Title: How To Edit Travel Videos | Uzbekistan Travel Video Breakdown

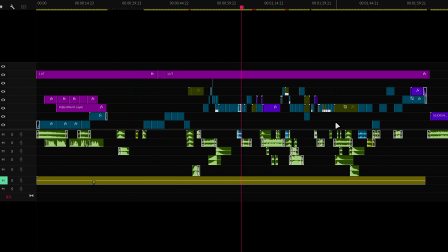(4:03)
Basically have the clips right here in the blue layer, and then after I made my voiceover I added the subtitles and slowly started to fill in the visuals according to the song and the voiceover and match them to the song.
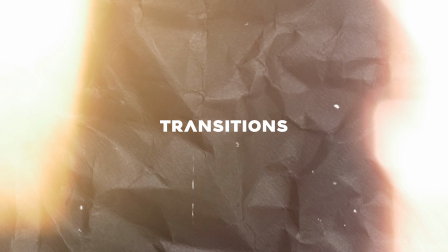(4:15)
I started slowly adding the sound design, the transitions, the whooshes, the risers, etc. Chapter number 3, which is my favorite, and that is effects. So I tried to incorporate a lot of hyperlapses in this video,
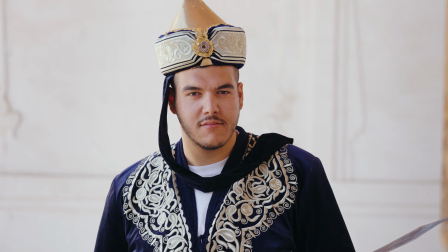(4:25)
since when I listened to the song there was a drop and it just wouldn't make sense to have a very slow or just a normal shot or a pan shot of the building.
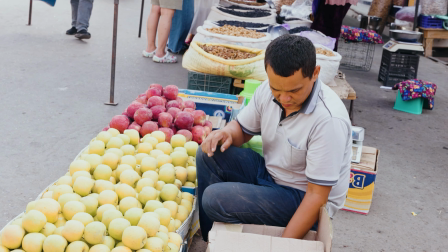(4:33)
I would want something fast, something with a lot of action, a lot of flips, a lot of motion blur to accommodate that fast-paced and high BPM track.
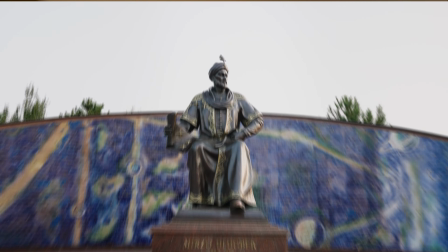(4:41)
So for hyperlapses, I mainly use CC lens and a lot of motion blur since they were very fast, just to keep them smooth and look a bit more realistic.
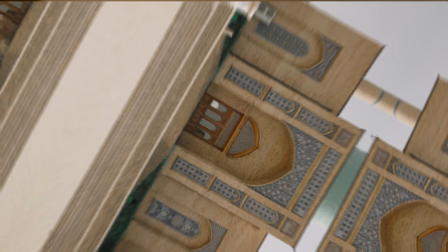(4:49)
And since most of them had doors in the center of the building, I used the zoom through effect to seamlessly transition between clips.
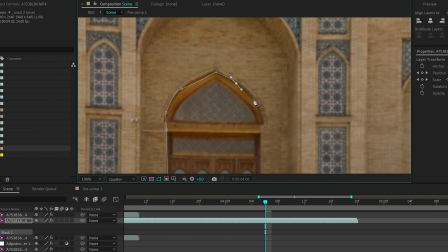(4:56)
I also have a tutorial for the zoom through effect on my YouTube channel. I'll link it down below in the description. And then it's just a matter of dropping a LUT and warp stabilizer in After Effects to help smoothen things out.
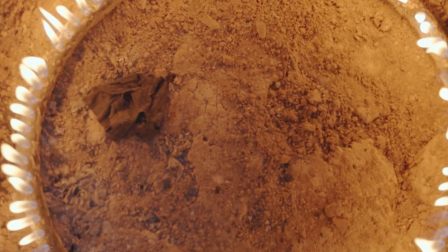(5:06)
I also used a masking effect inside the clay oven where there was a circular fire.
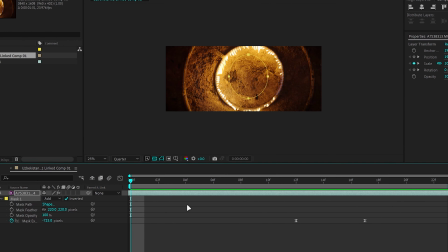(5:11)
Then I created a center mask inside the fire ring and just slowly opened it up to make it a much more seamless instead of a hard cut. Now chapter number 4, which is color grading. And for color grading, we're gonna go back to pre-planning. When I was planning my list on my itinerary to go to Uzbekistan, I've noticed that most of the buildings have a
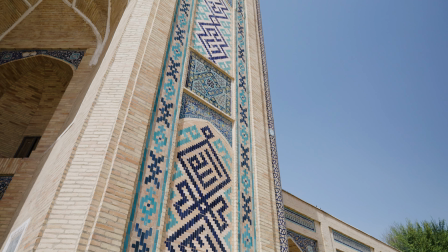(5:31)
orange/blue architecture, and on top a lot of them have like teal peaks. So I know it's kind of cliche, but I decided to go for an orange teal LUT since that would best fit what I'm filming.
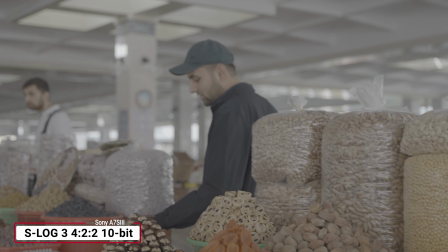(5:40)
In camera, I filmed everything on S-Log3 422 10-bit, overexposed by 1.7 stops, so that I can bring everything back down in post-processing.
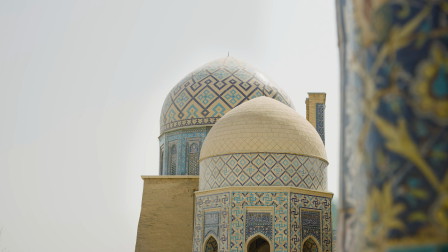(5:49)
There was one problem with the weather, and for the duration that I was there, it was very dusty and the sky was very flat.
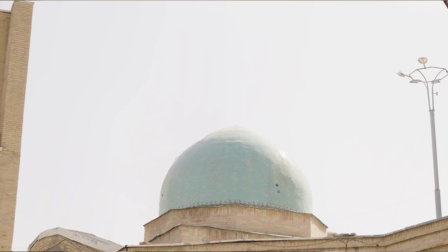(5:54)
You could barely see the sunshine, which affected a lot of my shots, especially with the buildings, as there was not much contrast.
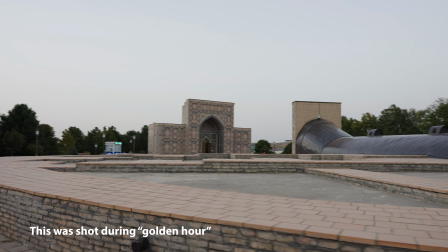(6:00)
Even at the sunset, you would notice there's a lot of gray skies, and I couldn't really add a lot of contrast in the edit. But then again, it is what it is. It's travel filmmaking after all.
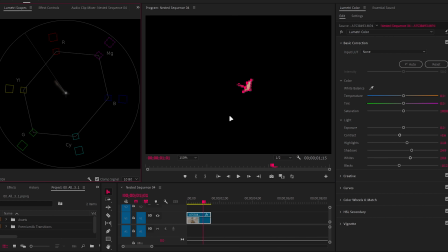(6:09)
For the skin tones, I masked every clip individually and used the vector scope in Premiere Pro to make sure my skin tones are aligned with the line.
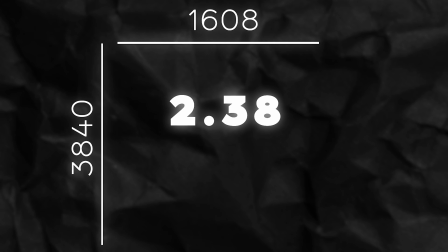(6:17)
And then to finish everything off, just added a LUT, some contrast, and I made sure that my timeline is 3040 by 1608, which is a 2:3 aspect ratio, essentially widescreen, which helps a lot in the cinematic aspect of things. And ultimately, I ended the video with a slideshow of my favorite pictures from the trip and just added the desert ambient song to fade away the video.
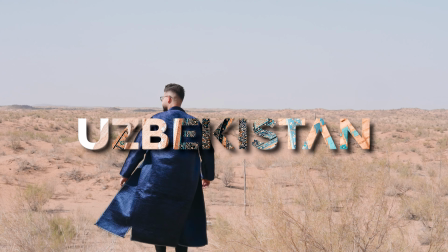(6:37)
So that was basically it, a travel video breakdown of my edit for the Uzbekistan video. Thank you guys for watching.
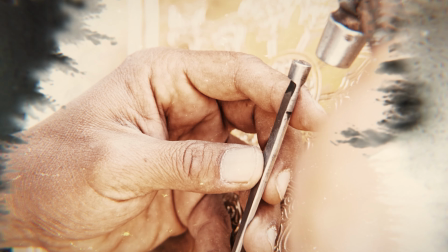(6:43)
If you have any questions, leave them down in the comments below, and as always, I'll see you guys in the next one.
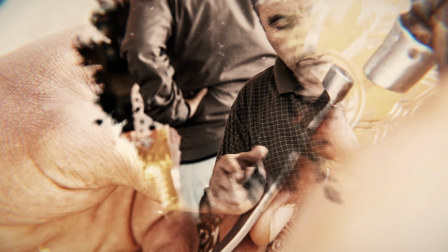(6:48)
Peace.